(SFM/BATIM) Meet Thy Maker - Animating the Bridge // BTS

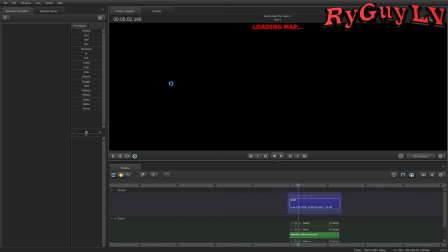0:07 What's up LV viewers? With Meet Thy Maker progressing nicely and nearing its completion, I thought that doing this type of video could be fun.
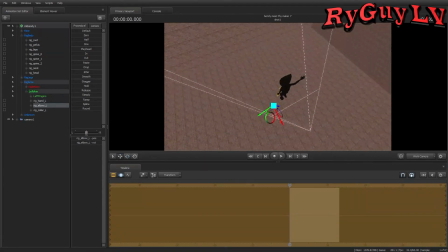0:13 I'm sure some of my viewers are curious about the behind the scenes process that goes into these animations, so here we go.
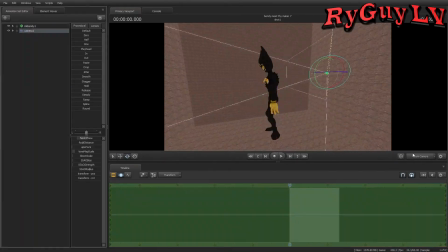0:19 Here's a time lapse of me animating the song's bridge. I animate in pieces, essentially dividing the song into multiple segments.
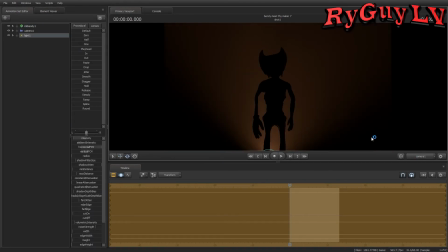0:26 This is mainly to prevent SFM from crashing due to a massive session,
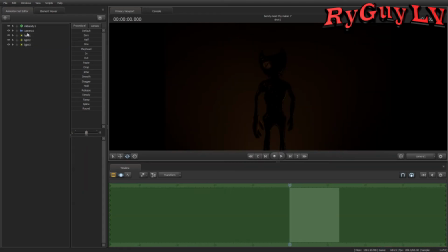0:30 but it also helps me get a better sense of progress and knowing exactly what is left to be worked on. When I'm done with
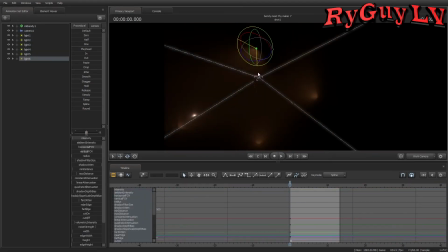0:35 a clip, I do the whole exporting process, which I'll further break down later, and then drag it onto the video timeline along with the other clips I've already done.
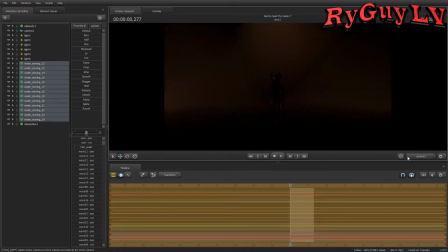0:42 But of course, before we can get there, the actual animation work comes first and foremost.
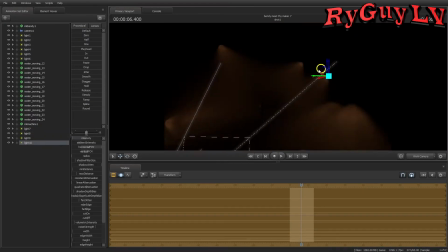0:47 Before I animate anything, I always try to get a rough direction in my head on how I want the scene to look visually.
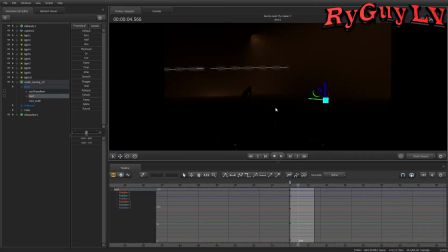0:53 Like every creator, I get influenced by the work of others, and here is no exception.
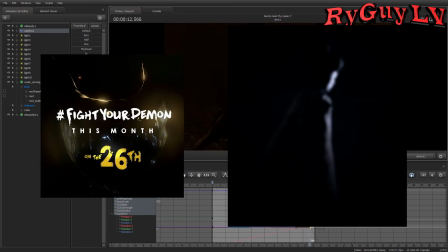0:56 For instance, the inspirations for this shot in particular were this BATIM Chapter 5 poster leading up to release, and the first lady cutscene at the start of Little Nightmares.
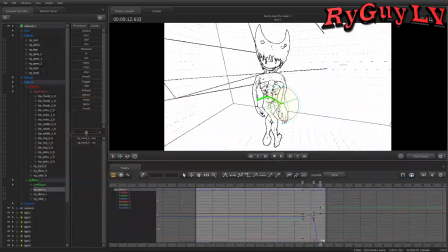1:05 You may notice that at points, the scene and models are made entirely white with some shading.
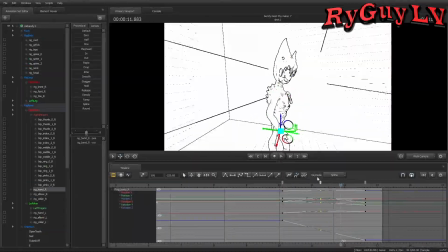1:10 This is me enabling the ambient occlusion mode within SFM, which makes it a lot easier to work with the Bendy models.
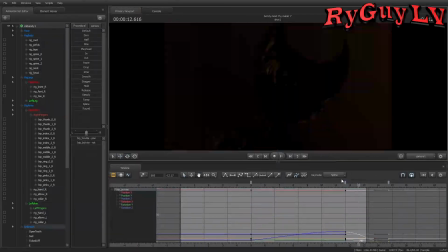1:16 Since they tend to be dipped in black, posing the characters can get tricky since it can all start to blend together, but thankfully this option exists to make the process much more bearable.
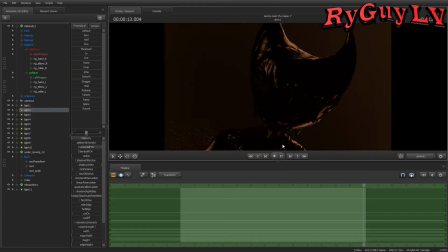1:27 While I animate in the background, here's a fun fact.
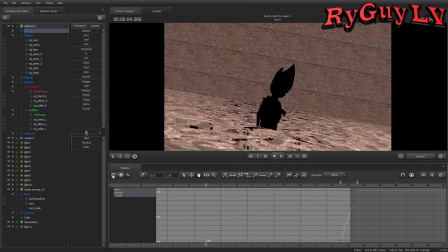1:30 This animation's focus was revealed earlier this year to be the Lost Ones, but I later realized the unintentional vagueness of that term.
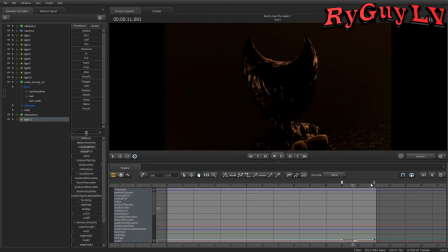1:37 Instead of the entities literally called Lost Ones, the video was meant to embody those souls lost in general throughout Joey Drew Studios.
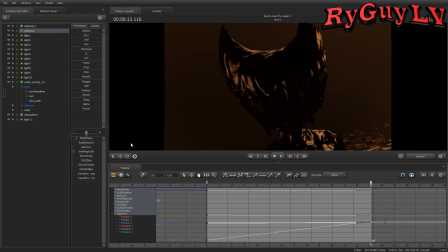1:44 Each animation was initially intended to focus on one core character, but that is definitely changing.
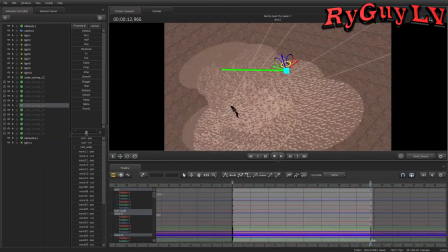1:50 Structuring Chapter 4 this way just felt right. All in all, the animation will focus on Bertram, Alice Angel, the Projectionist, and these guys.
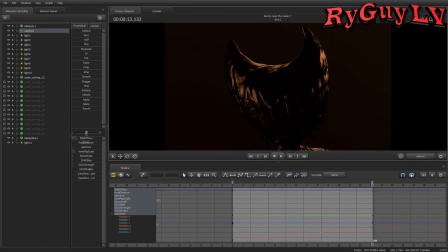1:58 Together, I consider this group to be the Lost Ones, especially considering how truly corrupt those first three characters have become. This animation also highlights a new member joining that group, but I'm sure you could figure out who that is.
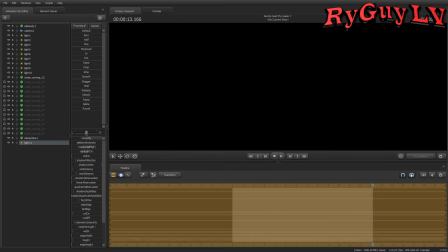2:09 Anyway, enough with that tangent. Hopefully it was at least a little bit insightful. About halfway through, you can see that I go back to the lighting stage and adjust them greatly. I realized that the look wasn't as faithful as I wanted it to be to that Chapter 5 poster I drew inspiration from.
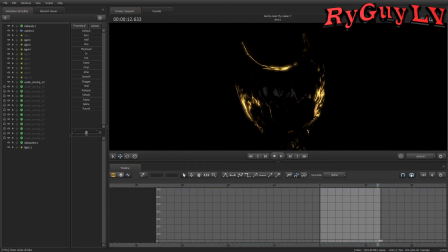2:25 At any point, I'm very comfortable with going back and making modifications to stuff that's already been done.
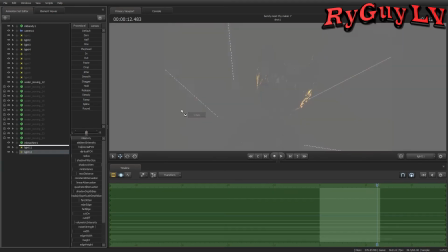2:30 Even when a clip is exported, I find myself going back and fine-tuning it multiple times.
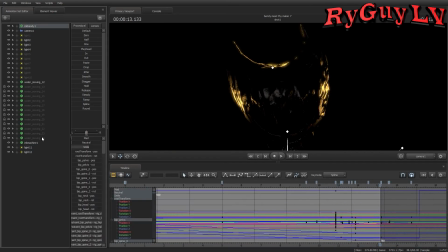2:34 These could be changes in animation, lighting, scene building, you name it.
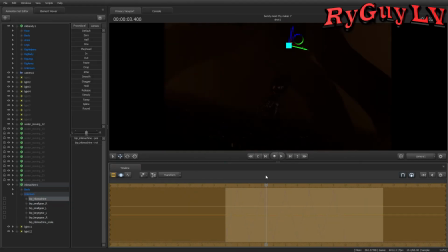2:45 Near the end, I started to get a bit worried that the scene was rather empty and filled with too much negative, unoccupied space.
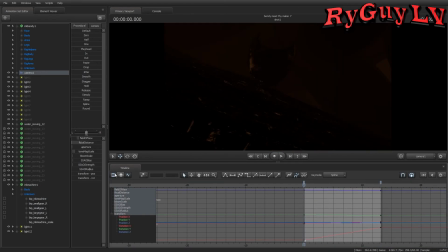2:51 I solved this issue by adding everyone's favorite ink machine into the shot. I always thought these pipes looked really cool, and they definitely helped tie this sequence together.
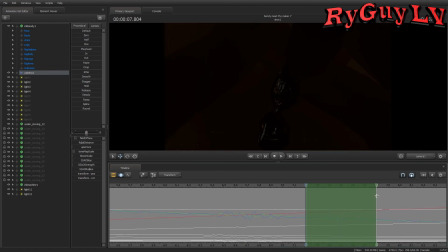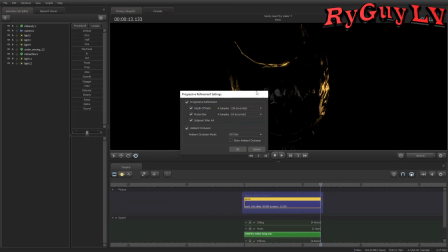3:12 When I feel a clip is ready to export, I double check that all of the settings are to my liking. Motion blur samples, resolution, frame rate, etc. I render my animations at 1080p, 60fps, and image sequences under PNGs. Using image sequences instead of exporting straight to video files helps preserve the quality and lighting shown in the viewport.
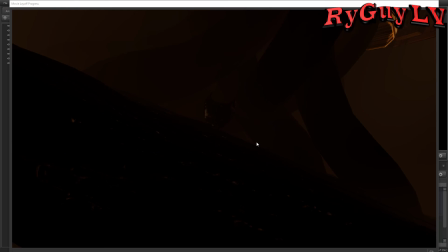3:30 While the process is a bit longer this way, especially with the settings I render at, I highly recommend it. I usually tend to export these clips right before bed and leave SFM on exporting overnight. These animations are no stranger to taking hours to fully export each frame at a time, so this is a convenient solution.
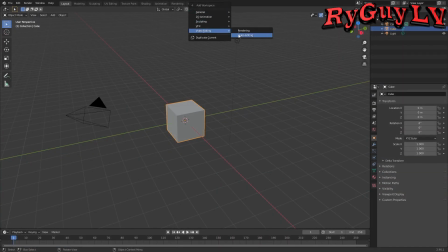3:48 After SFM is done rendering the animation into hundreds and hundreds of images, I load up Blender.
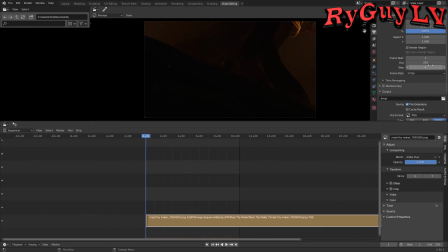3:53 Not for modeling, of course, I'm using Blender's secluded video editing tab. Nothing crazy here, I just import all of the frames to load sequentially, pick the settings I prefer, and bam, we gotta undergo another exporting process.
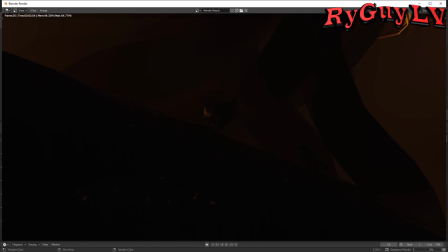4:05 Thankfully this one isn't anywhere near as long as the previous one since it's only stringing together images, and not rendering from full 3D environments.